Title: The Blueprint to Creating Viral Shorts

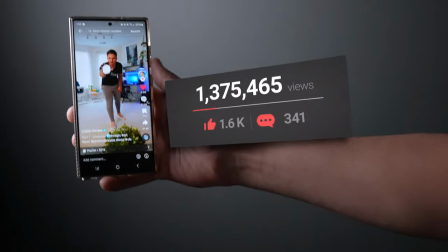0s
Today we're gonna talk about what I do to make viral short form videos.
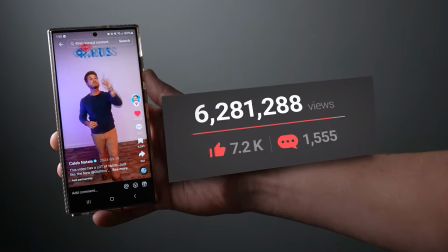4s
I've amassed over a billion views on all my videos across my platforms, let alone outside of all the places it's been shared elsewhere. This all started in 2014 when I joined the platform Vine. Your videos would have to be square in 6.5 seconds. You may remember it, you may be too young to remember it, but either way it was a great time. My first viral video online was the video of Drake playing tennis and it was this one right here.
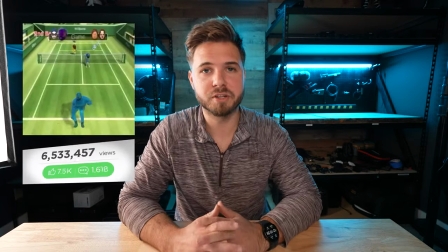24s
This video did over 20 million views on my page alone, let alone all the meme pages that shared it, and there There were countless news articles written about it as well, including ones from Rolling Stone,
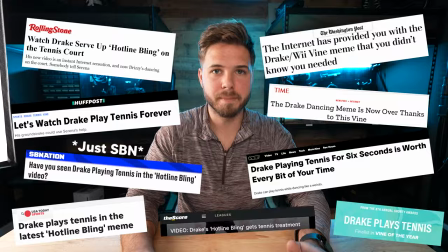32s
Washington Post, ESPN, and a bunch more. At this point as well, I also honed in on a niche. For me, it's making magical VFX videos. All the content I produce now somehow fits under that umbrella.
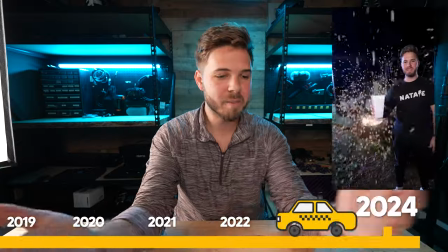43s
If you fast forward from 2015 till now, I now make a living making short form content online. So now I'm going to share with you the six elements I use in all of my viral videos that hopefully will help you on your own creative journey. And I have one bonus aspect that I'll talk about at the end of the video as well. So let's break down a few of my most viral videos and see how they come to life. Let's start with story. This can be challenging and take time, but I think it's really worth it to really have a video that resonates with your audience. For me, a lot of times I start a video with a fun effect or a fun moment in mind, and I have to build a story out from that.
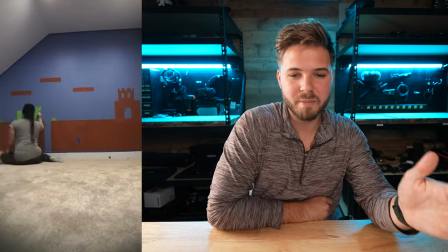72s
My wife painted a Mario mural for me on the back wall of my office. I thought it was the coolest thing ever.
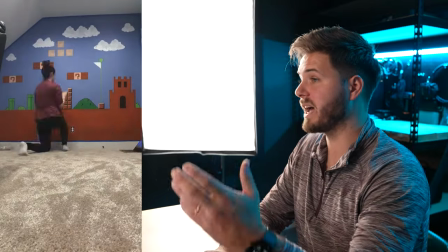77s
I was obsessed with it, and I really wanted to make a video with it. And the first thing that came to mind was how cool would it be if this painting came to life as if it was the video game itself?
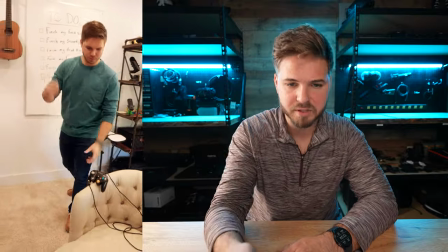85s
There's the spectacle I want to sell. The story I came up with is I'm slacking on responsibilities and I sit down, I plug a controller into the wall,
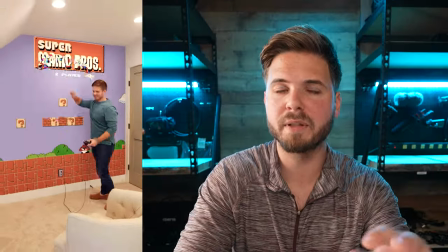91s
I play the game on the wall, and hopefully by this point, I believe three seconds into the video, the viewer is hooked.
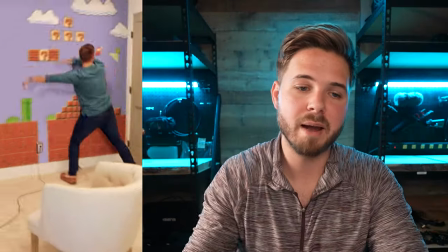97s
And then my wife, when she asks what I'm up to, I try to hide the fact I'm playing the game. And by the time my wife opens the door, I'm turned into a paper 8-bit version of myself that falls to the floor. It's that extra element to just push the video to the next level. So this is my most viral video on TikTok. I called it Life Forms.
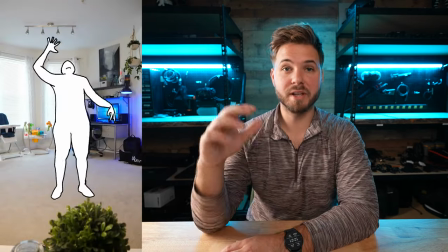111s
The effect I had in mind was doing something of transitioning from real life footage to animation.
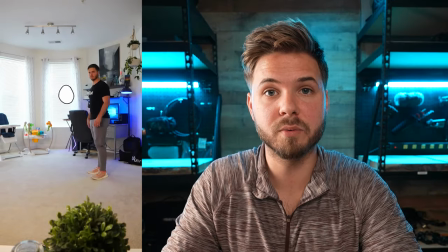115s
So in this example, the story that I eventually came up with was wouldn't it be cool if I see a random floating object on the screen,
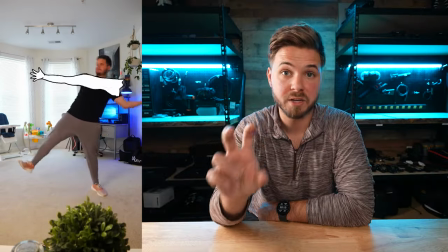122s
it doesn't take long from that moment for me to start interacting with that object to then have a payoff for that intro.
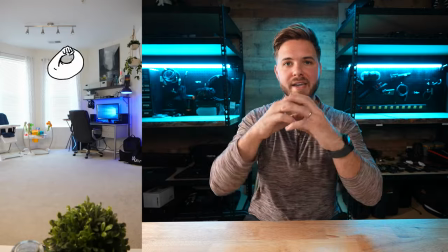127s
As it consumes my body, I then fold back into just the sphere at the beginning of the video and the video loops. It gives a whole new context to that intro you've already seen. And to date, this is one of my most viral videos I made and it was from a few years ago. Number two is having a strong intro. It's important if you want people to stay around, especially people that don't follow you. You want to give them a reason to give your video a chance. So it's important that not only the first image, but the first second or two of your video really makes an impact on the person watching. If the first image of one of the videos I'm posting is just a dude on his phone, what can I do to make that interesting to somebody who's scrolling?
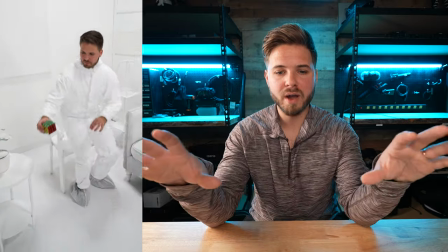159s
Why would somebody stop on that video? In this video, I'm in an all-white room in a painter's outfit messing around with a Rubik's Cube.
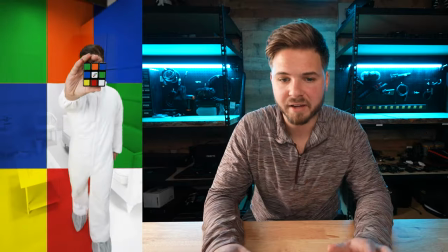165s
As I twist the Rubik's Cube, the colors change behind me, which at first looked like a digital effect. But as I move in the space, you realize that I'm actually in a painted room to match the cube.
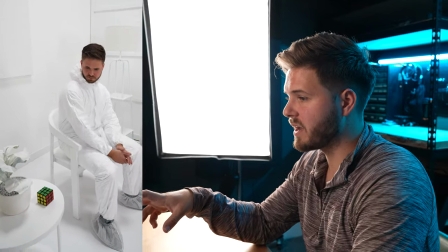174s
As an extra element, when I throw the cube up, the colors go crazy. Strong intro for the video was starting with a room that was completely white with only the Rubik's Cube having color. Hopefully, as you're scrolling through a bunch of videos that may look similar, this video is going to stand out and make you want to sit for a minute.
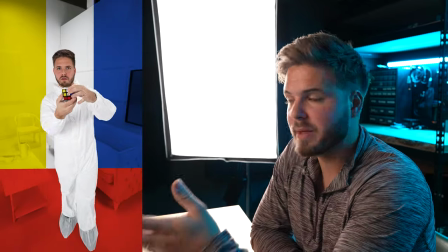187s
You'll notice that we quickly move in the intro, but in no way do I explain the rules of the room. It's up to you as the audience to figure out what I'm doing to the Rubik's Cube and how it affects the room. That goes to number three, a quick exit. Once you've communicated the main point of your story, it's a good point to end the video.
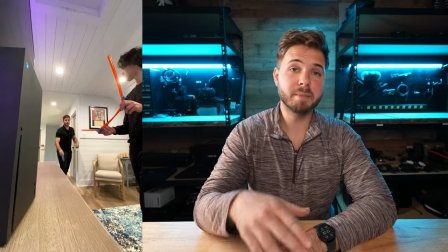201s
Make your audience long for more and want to watch that video again. A great example of this is my fake trick shot video involving a race car track.
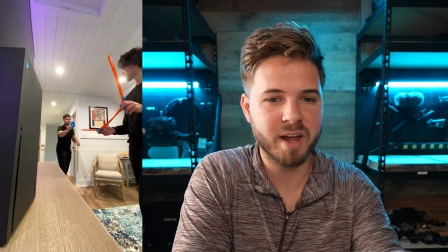208s
In this video, I throw a DVD on a race car track that lands inside the Xbox and inserts itself.
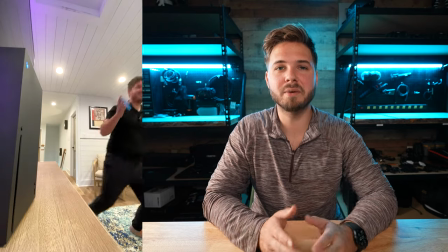213s
That was the idea in a nutshell. There's not much to it. I thought the idea was interesting and fun enough that people would want to share it for that reason.
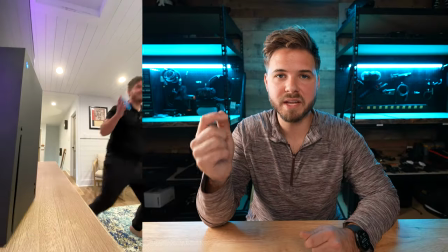219s
That being said, I didn't really have much more to add to the video. So the second I take the DVD out of the Xbox, I let the video end and I don't let it hold out. This leads really well into my next point which is a video that loops.